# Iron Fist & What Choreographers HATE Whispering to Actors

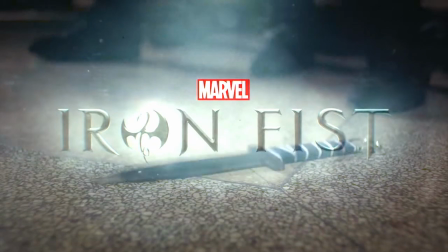(0:00)
There are a lot of reasons the fight scenes in Iron Fist just didn't work. One that came up time and again is how they did weapon disarms in the fights.
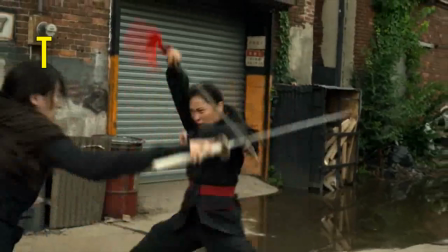(0:06)
Basically, the disarms came down to, then you lose your weapon because the director said so.
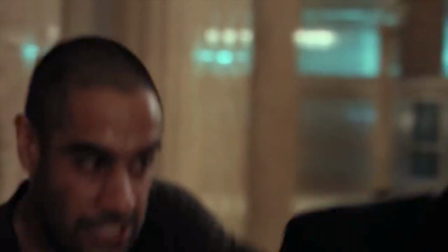(0:11)
Uh-oh, a knife! How dangerous! Don't worry, I know this great disarming technique where all you do is push your skin against the blade and the guy drops the knife.
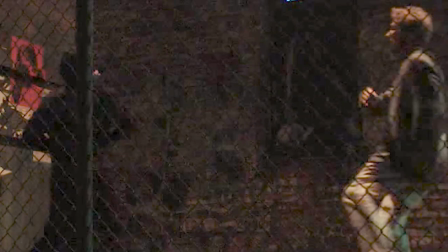(0:20)
You can see in this clip that... There, now you can see. This ninja draws a gun, but then he has his cuticle poked and he drops it.
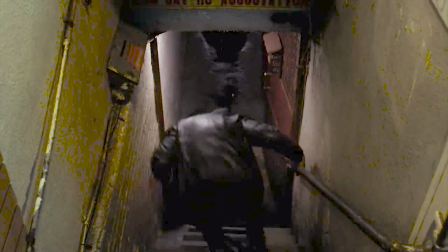(0:28)
Oh, can't defend against the cuticle poke. This guy manages to hold onto his gun while falling down an entire flight of cement steps.
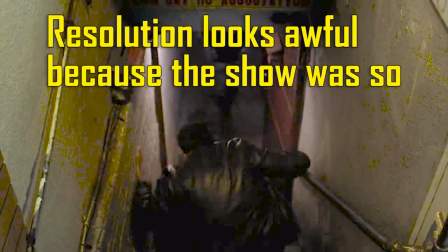(0:36)
Oh, but Danny Rand is gonna hold your wrist and press against the barrel of the gun. My one weakness.
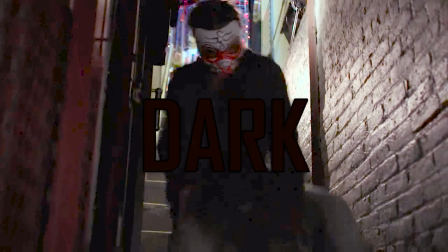(0:41)
This isn't to pick on Iron Fist.
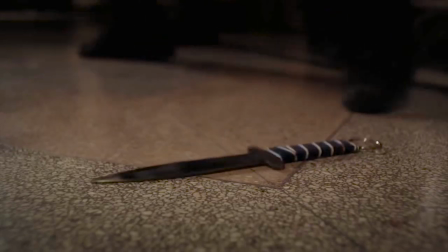(0:43)
I'm going to offer solutions, but first I want you to see just how bad it is that these are very obviously, and then you drop your gun because the director said so.
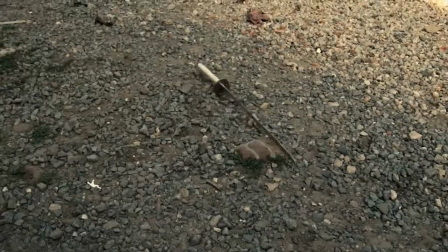(0:51)
It's not just guns. It's so obvious that the director said, and then you do that thing you see in movies all the time where you spin the sword around and it disarms them.
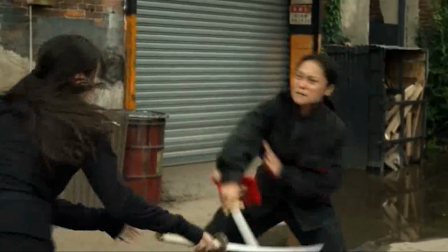(1:00)
Oh, just watching this, I can hear the choreographer lamenting, saying,
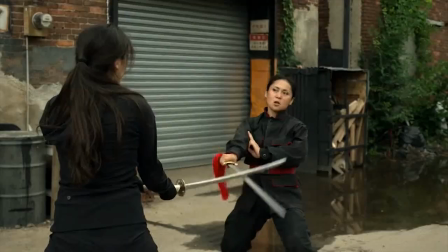(1:05)
then you just open your hand and the sword goes flying because the director said so.
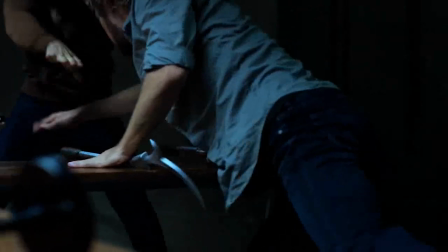(1:10)
In this shot, Danny pins both the weapons with his forearm, which is kind of neat,
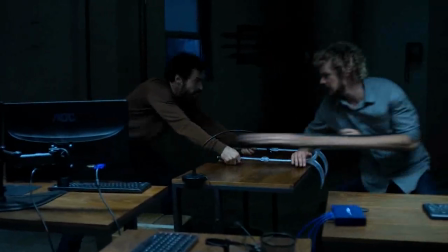(1:14)
but then I think they discovered that his arm isn't long enough to go all the way from here to hit the guy in the chest while standing in this position.
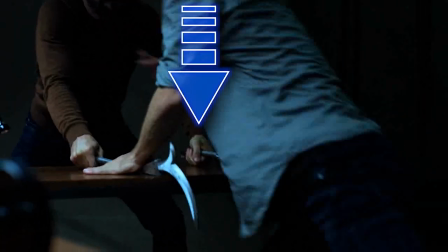(1:21)
So they changed it for the next shot, but now it looks like, why the hell did the guy let go of his weapon with his left hand?
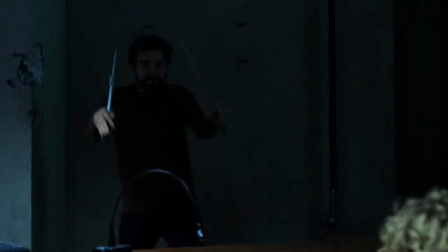(1:27)
The only reason he drops it is because the director said so. Oh no, dangerous weapons, what'll we do?
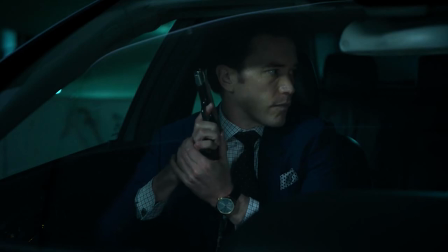(1:32)
Whew, there, glad we got rid of that sense of danger. Ah, another gun. But remember to not put your finger on the trigger because we don't want that sense of danger.
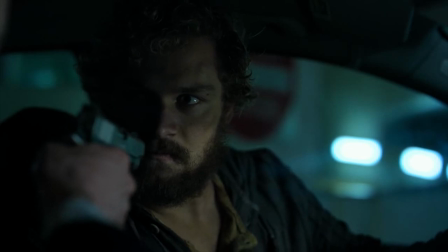(1:40)
Danny grabs the gun and now it's out of the guy's hand for reasons.
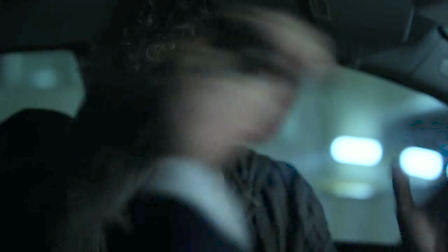(1:43)
So he grabs the barrel of the gun, moves it to the left, starts to use his left hand, but then he stops.
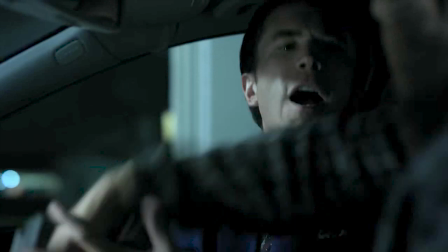(1:50)
Once he stops using his left hand, oh, there's a big surge of pain and the guy has to let go of the gun.
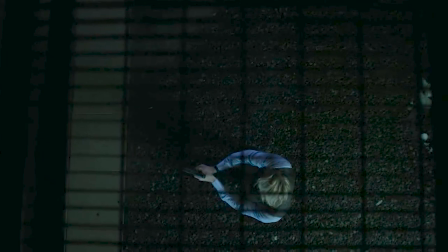(1:55)
This one's my favorite.
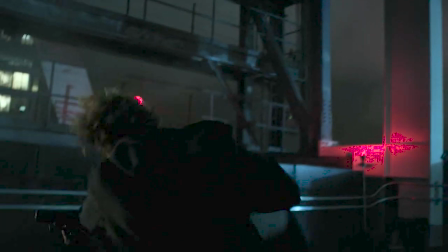(1:57)
He bird person jumps off the top rope, grabs the guy's forearm, and brushes his arm up against the butt of the handle, and the thing goes flying.
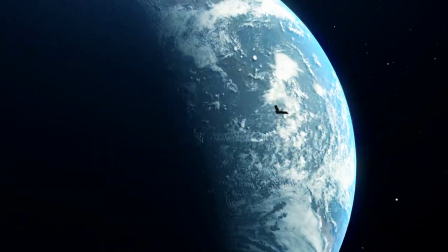(2:05)
Good luck retrieving your gun from fucking orbit. How about we escalate things?
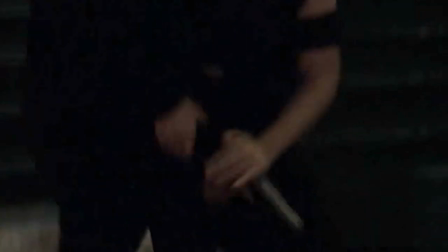(2:12)
Here's the leveled up version that you see in a lot of comic book movies and shows. The old gun falls apart because the director said so.
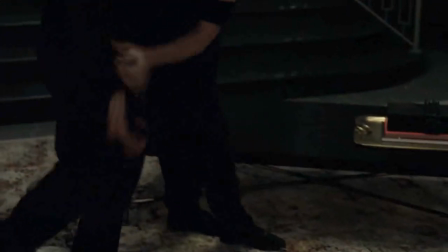(2:19)
Like, he grabs the guy's wrist and he just touches the gun and it falls apart?
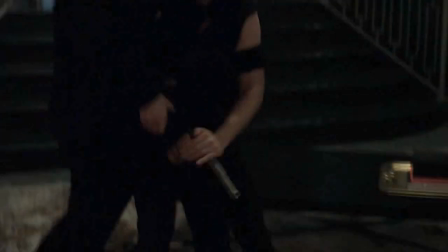(2:24)
Like it was never assembled in the first place?
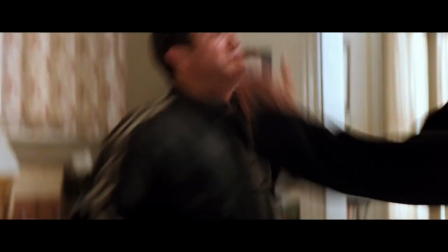(2:26)
This is a case of the director very obviously seeing something like Lethal Weapon 4 and saying, hey, let's do that thing where he takes the gun apart.
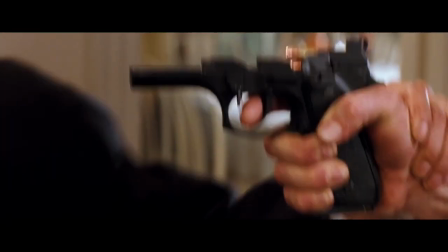(2:34)
But instead of putting the work in to actually find a way to do that, it just becomes, it falls apart because the director says so.
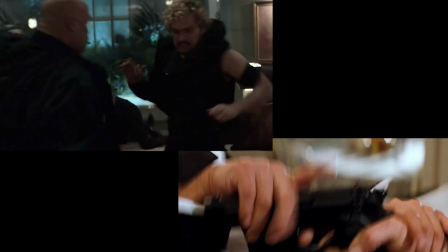(2:40)
So what about solutions? Could any of this be avoided?
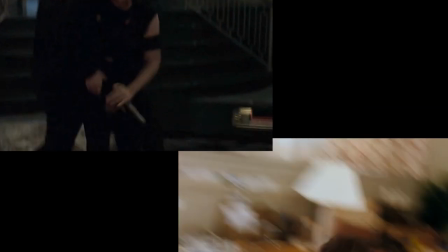(2:43)
Could any of it be solved on set at the time without any extra shots or changing the choreography entirely?
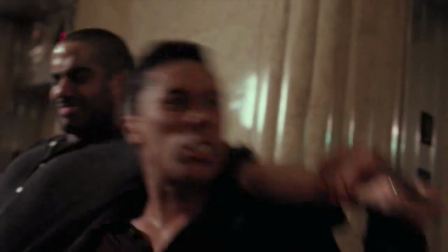(2:49)
Let's rifle through some solutions and see just how easy this would have been.
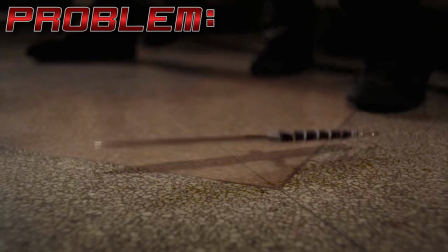(2:54)
Problem: using his skin against the blade to get rid of the knife. Solution: there's a wall in the background.
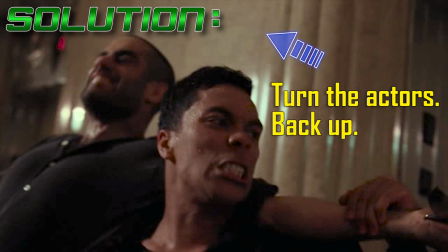(3:00)
Turn the actors a little bit so the guy can back up and sandwich the guy between himself and the wall.
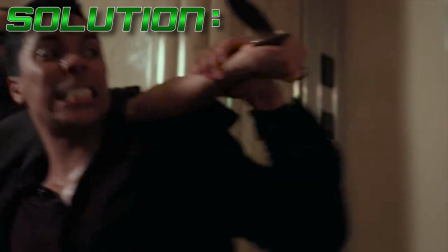(3:05)
Then he has another free arm. He can use two hands to do something to get rid of the knife.
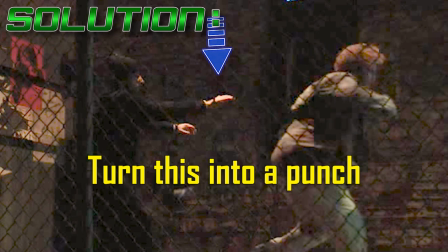(3:09)
Guys, seriously, just turn the little slap into a punch. If he punches the back of the guy's hand and the show's called Iron Fist, it'll work.
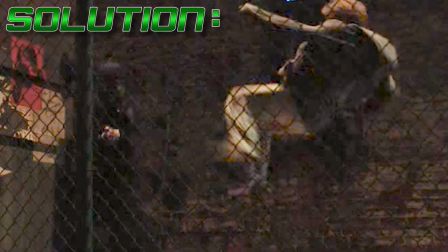(3:17)
It'll at least work better than a slap. Or, you know, make the disarm happen with the kick and then do a move after that.
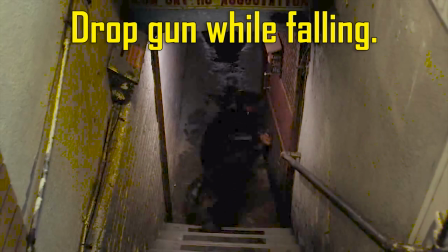(3:23)
Have this guy drop the gun while falling down the stairs.
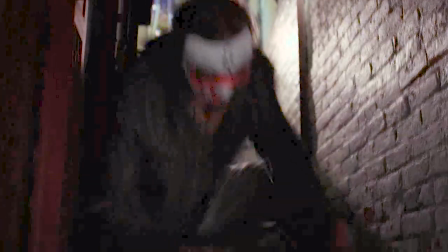(3:26)
Then when he gets to the bottom, either Danny Rand doesn't have to disarm him, or the guy tries to get his gun back and the fight becomes something less cliched.
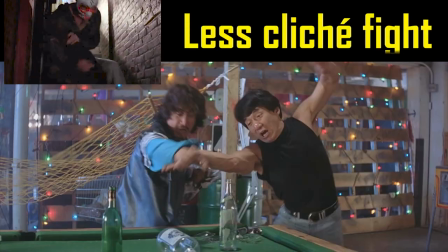(3:35)
It becomes Danny trying to prevent the guy from getting his gun instead of trying to disarm him in the first place.
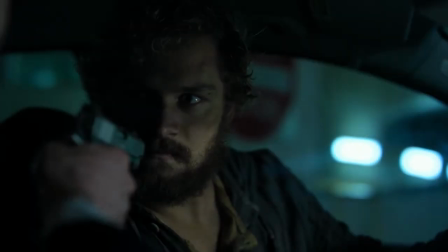(3:40)
He can still end up getting him in a joint lock and everything else can be the same. This one doesn't need a solution unless you let the guy put his finger on the goddamn trigger.
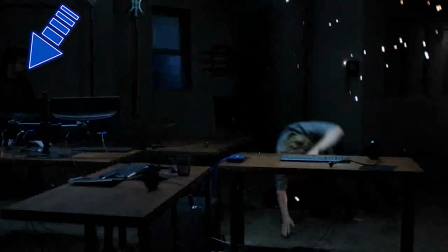(3:48)
This guy doesn't even start to do his attack until Danny is way past this table.
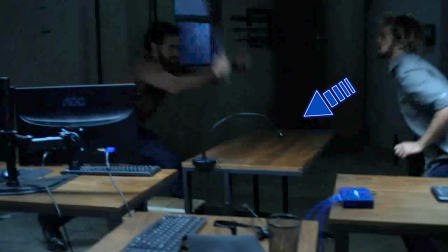(3:53)
Then we can see his attack doesn't go past the table anyway, so he never would have hit him in the first place.
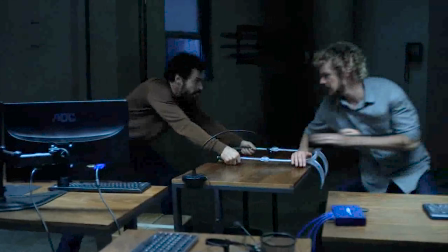(3:58)
How can we fix the weapons being disarmed? The solution to this is don't be an idiot.
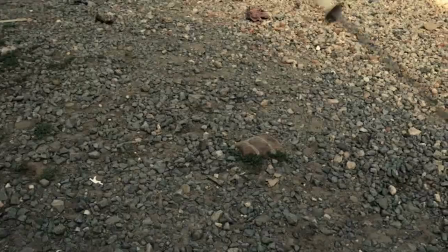(4:03)
Here's my personal favorite solution though, because this was, in my opinion, one of the best fights in the series.